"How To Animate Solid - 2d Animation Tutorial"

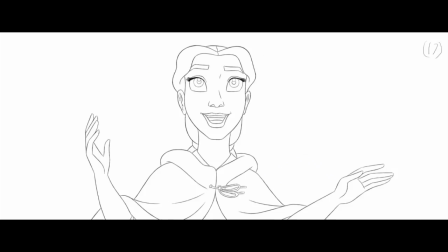(0:00)
But I think it's very important that somebody discloses this information to you, because as of yet, I've never seen anybody disclose this information. And even people going through modern character design courses today are designing for the industry as it is at the moment,
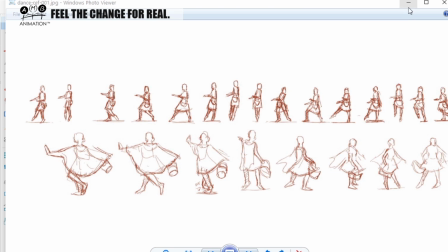(0:16)
which eliminates this stage, because nobody really does this kind of hand-drawn animation at that level anymore.
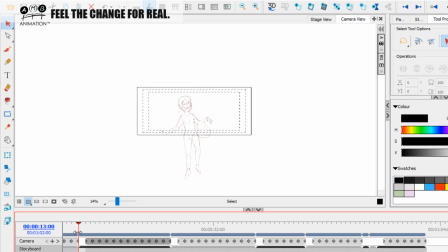(0:23)
But it's coming back to that with Klaus. So it's good that I prime you in for when, you know, the time comes, you're gonna understand the process.
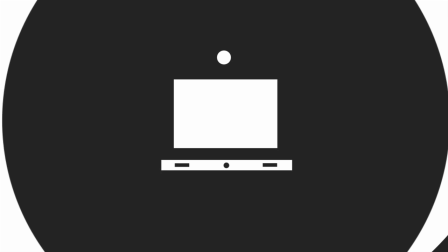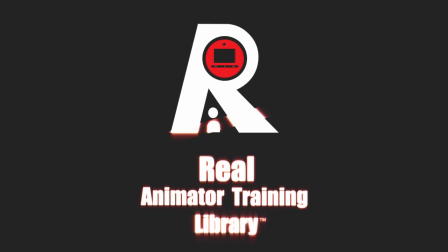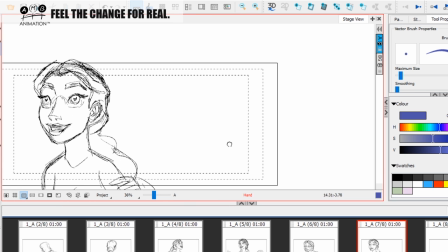(0:47)
Now, I'm not going to really push to try and make it look like my daughter, because that would be extremely,
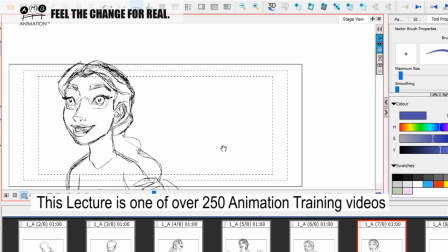(0:54)
hard work that I would have to do offline. So I'm just going to go from my memory of what I think,
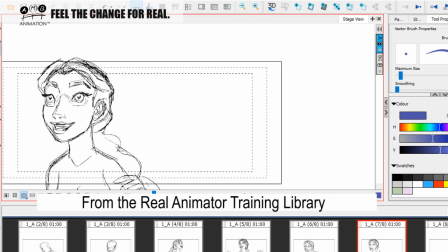(0:59)
and then use some of those graphical tricks that I know of the Disney process to get something looking good and nice here.
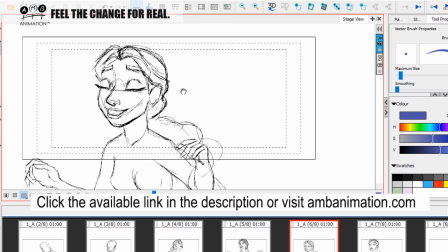(1:07)
So I'm going to look at this, and I'm not going to start drawing over it straight away.
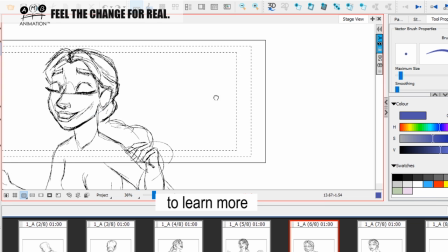(1:12)
Okay, that's not what I'm going to do. I'm going to come over here and I'm going to think, okay, well,
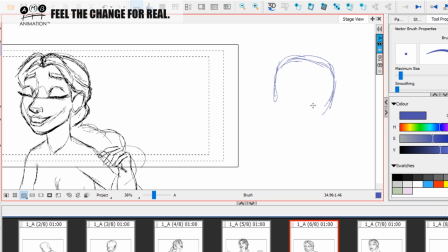(1:18)
if I'm going to slightly make the facial proportions a little bit different, I want her to look younger.
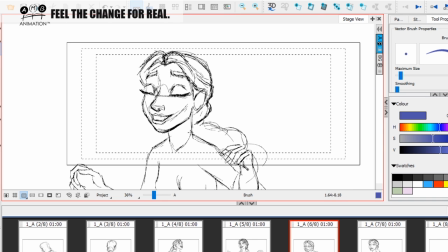(1:25)
This just kind of looks like a bigger head on a smaller body,
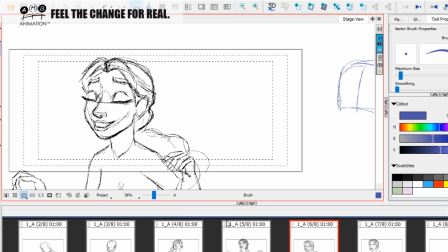(1:31)
which is a cheap kind of naff straight to video way of making somebody look young.
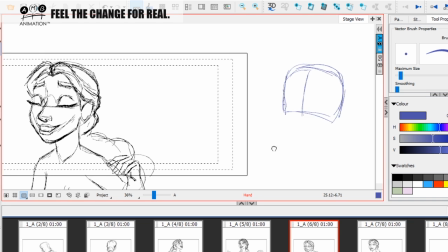(1:37)
We don't want that. We want to have it more where it's kind of like proportionate, so that
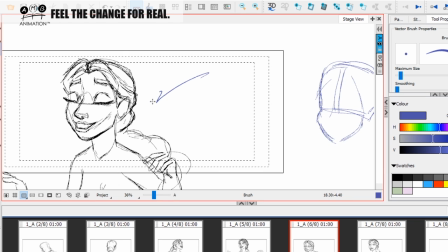(1:49)
there's still some childlike quality to her. Obviously, this is youthful, but it's easy.
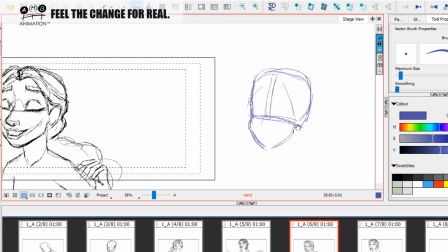(1:57)
I want to push it a little bit more. So, if we go on to here, one thing I remember about Glenn Keane's Ariel, for example,
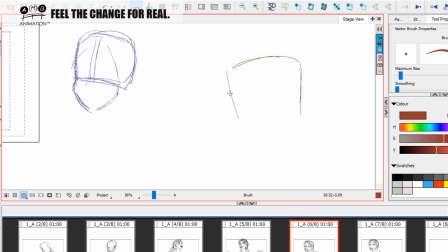(2:06)
is he always said, like, I haven't drawn it for years, so excuse me if I don't get it right. I remember in one of his model sheets, he said that Ariel's eye line was 2/3 of the way down her face.
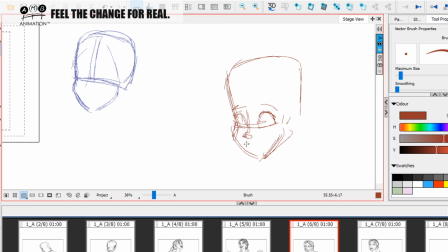(2:22)
Okay, so something like, I think it was something like this. Okay, where it was. And then over here, this kind of, how did the shape go again?
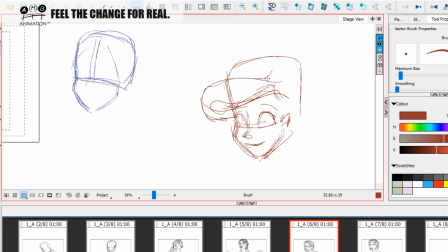(2:36)
So it's this shape. Yeah, this kind of shape was what we had going on with Ariel. Yeah, so it was something like that. So immediately when we look, this is the mastery of Glenn Keane. You see, so many people take this stuff for granted, saying, oh, yeah, well,
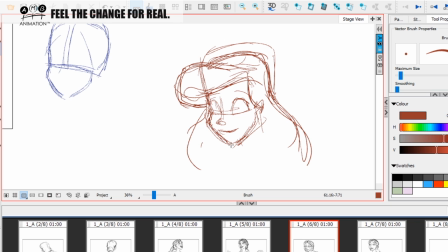(2:53)
you know, all those films in the 90s, they all look like, you know, those characters, they were generic. Well, what happened is Mr. Keane created this formula, which was just amazing. And it was just it worked so well,
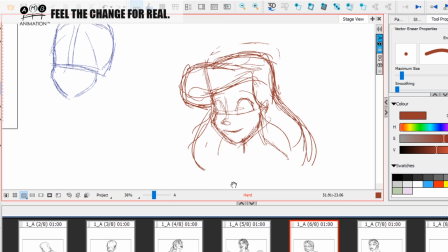(3:08)
because the silhouette of the character was able to immediately give this youthful quality.
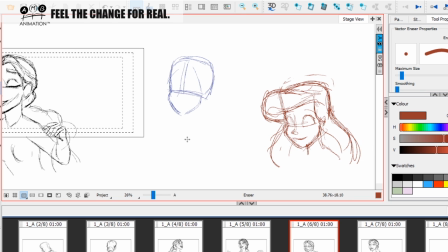(3:14)
Now, what I absolutely love about that Ariel concept is the massive hair. Okay, is the massive hair. But I can't do that with this character. And I love massive hair.
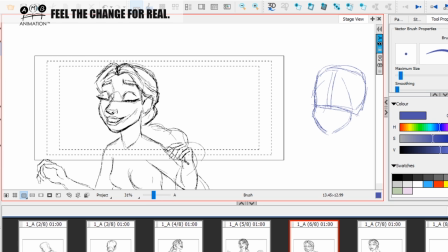(3:27)
I'm a man of the 80s. One of the reasons is she's not going to be wearing a hood in this scene, but she does wear a hood a lot. And I want the hair to be tied back and a little bit more old fashioned in that regard.
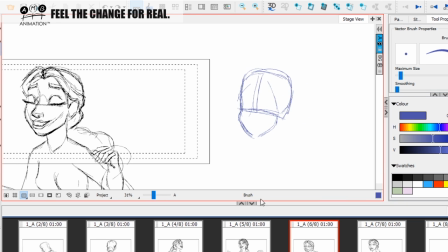(3:41)
So I'm not going to be doing that. Unfortunately, it's a nice trick, and you'll always have a prettier character when you do something like that, because you've got so much to frame the face with. So whether it's that for Ariel or that for Jasmine, you know, you can really kind of frame the face nicely.
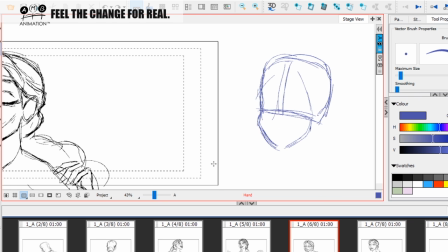(4:00)
So I'm going to try that.